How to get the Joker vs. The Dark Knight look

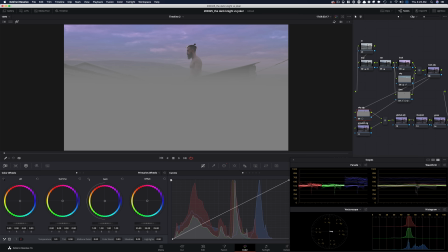Now, I'm going to be pulling the sky down, right? But I do not want to affect his face. So what I'm going to say is that, hey, take the key, the mask that I created, key of this, send it here.
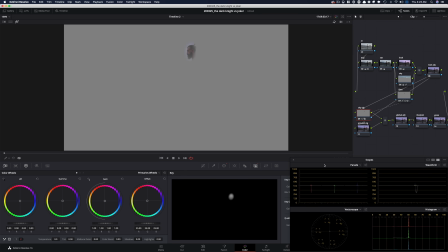And then in here, I'm going to go right into my key options. And I'm going to say, hey, listen, flip this.
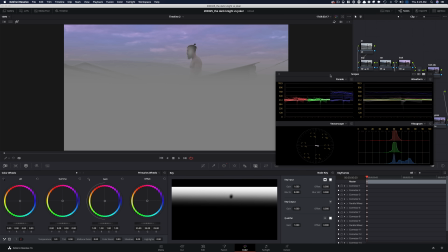So don't do anything to the face, do everything around, like affect everything around, but don't touch the face.
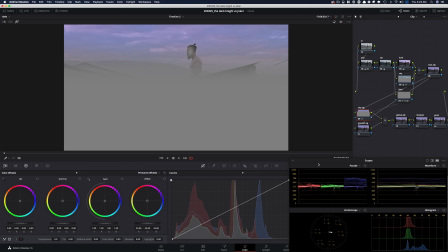And you can even see it right here. So now when I go in here, in my curves, I'm in that sky vignette window.
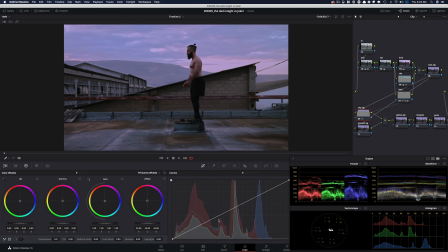I'm going to come out of this so you guys can see what's happening. I'm going to bring my reference back.
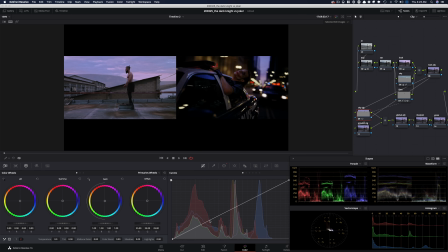And now we want to start creating more drama in the sky. We're not going to do it too much, but we're going to do a little where we just get more juice. Right? So even something like that.
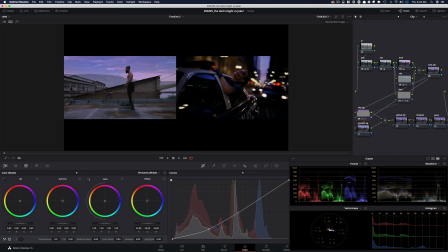Something like that. So look at the colors, how they're just getting in this world now. Like crazy, right? So one thing that I want to do is I want to use my color boost and just go back a little bit. Just pull it back just a touch.
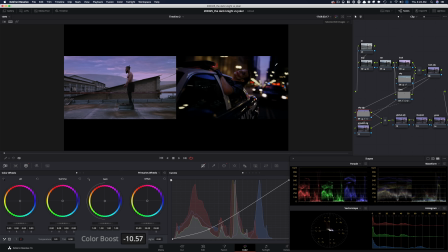Not get too crazy, but just pull some colors out to take the sting off just a little bit.
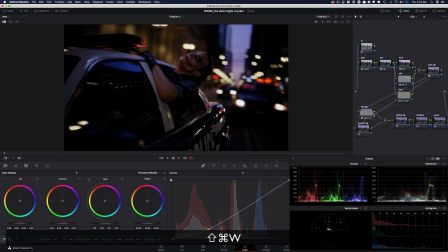It's looking great. So I want to go in here.
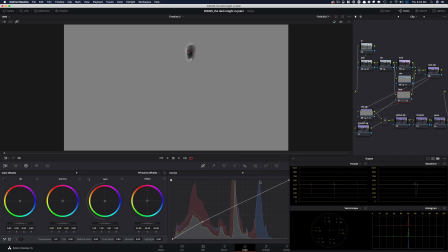I want to grab this. I want to go to the face mask and
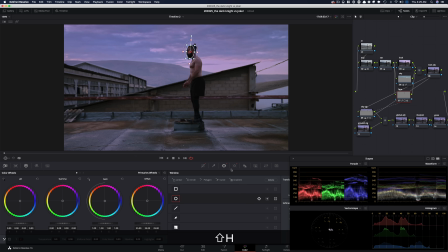just want to make sure that we do not affect the face at all. Now we come here. I mean, it's doing a lot. It's adding a lot.
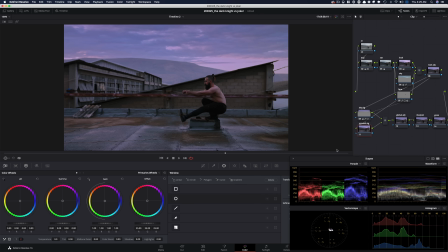Okay. Now I'm going to go to the bottom and I'm going to do the opposite and I'm going to show you what I'm trying to do.
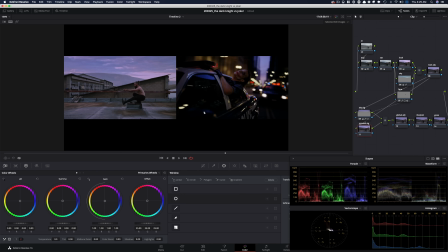You see this, all of this, just pure blackness, right? Just pure darkness. I mean, come on. This is just not natural, but we buy it because it looks so good, right? Right now, our eyes are wandering everywhere. Whereas when you look at this frame, boom, you just go right there.
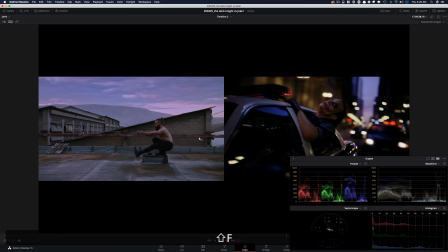So that's what we need to create. And that's what's going to happen here.
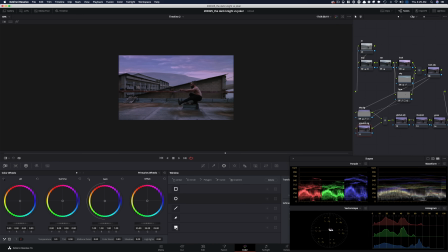So I'm going to go right here, create a window, raise it up,
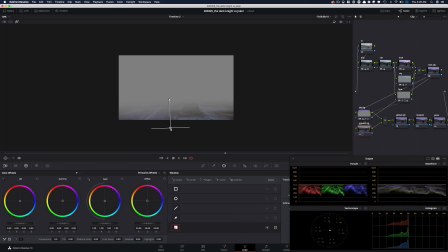Shift H so we see what we're doing. I'm going to park it somewhere around here like this and bring this image up and then just really go for it.
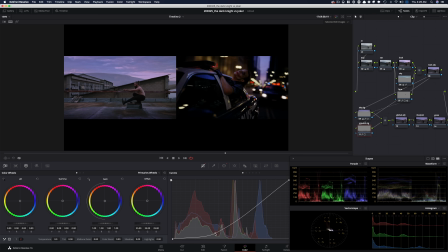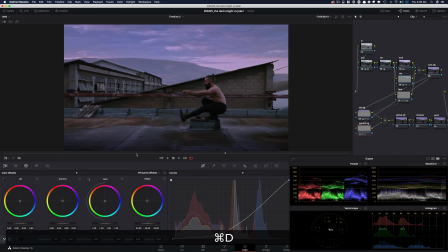I mean, it's believable. Like, even if I do this, like, you buy it. It's not something that makes you go, whoa, like this just can't be happening.
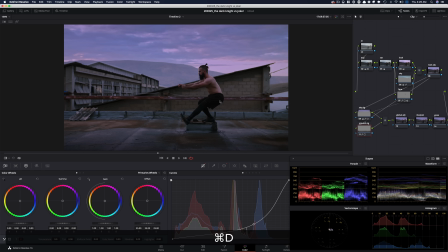Like, it's pretty out there.
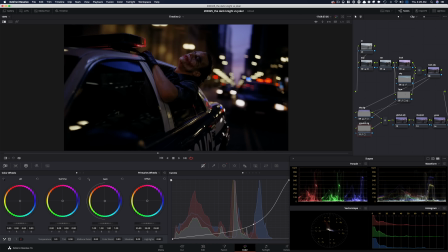But again, so is this. Like how it just falls off.
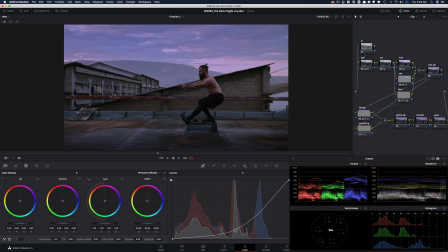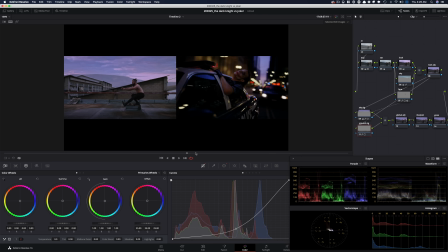So I'm going to keep it somewhere around here. And now if we look at it, this is where we sit. What I want to do is I want to go back into my sky and like, I think kind of push it more.
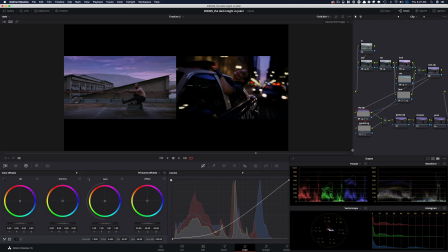And then let's just suck more color out of it. So I'm going to go under my hue versus sat. I'm going to take my blue and I'm just going to go easy on it like that. I'm not going to take all the colors out.
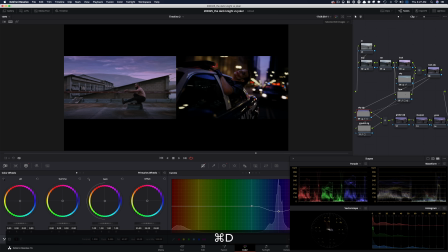I'm just going to do that. So before and after. And I mean, just look at how much juice we keep adding into the sky.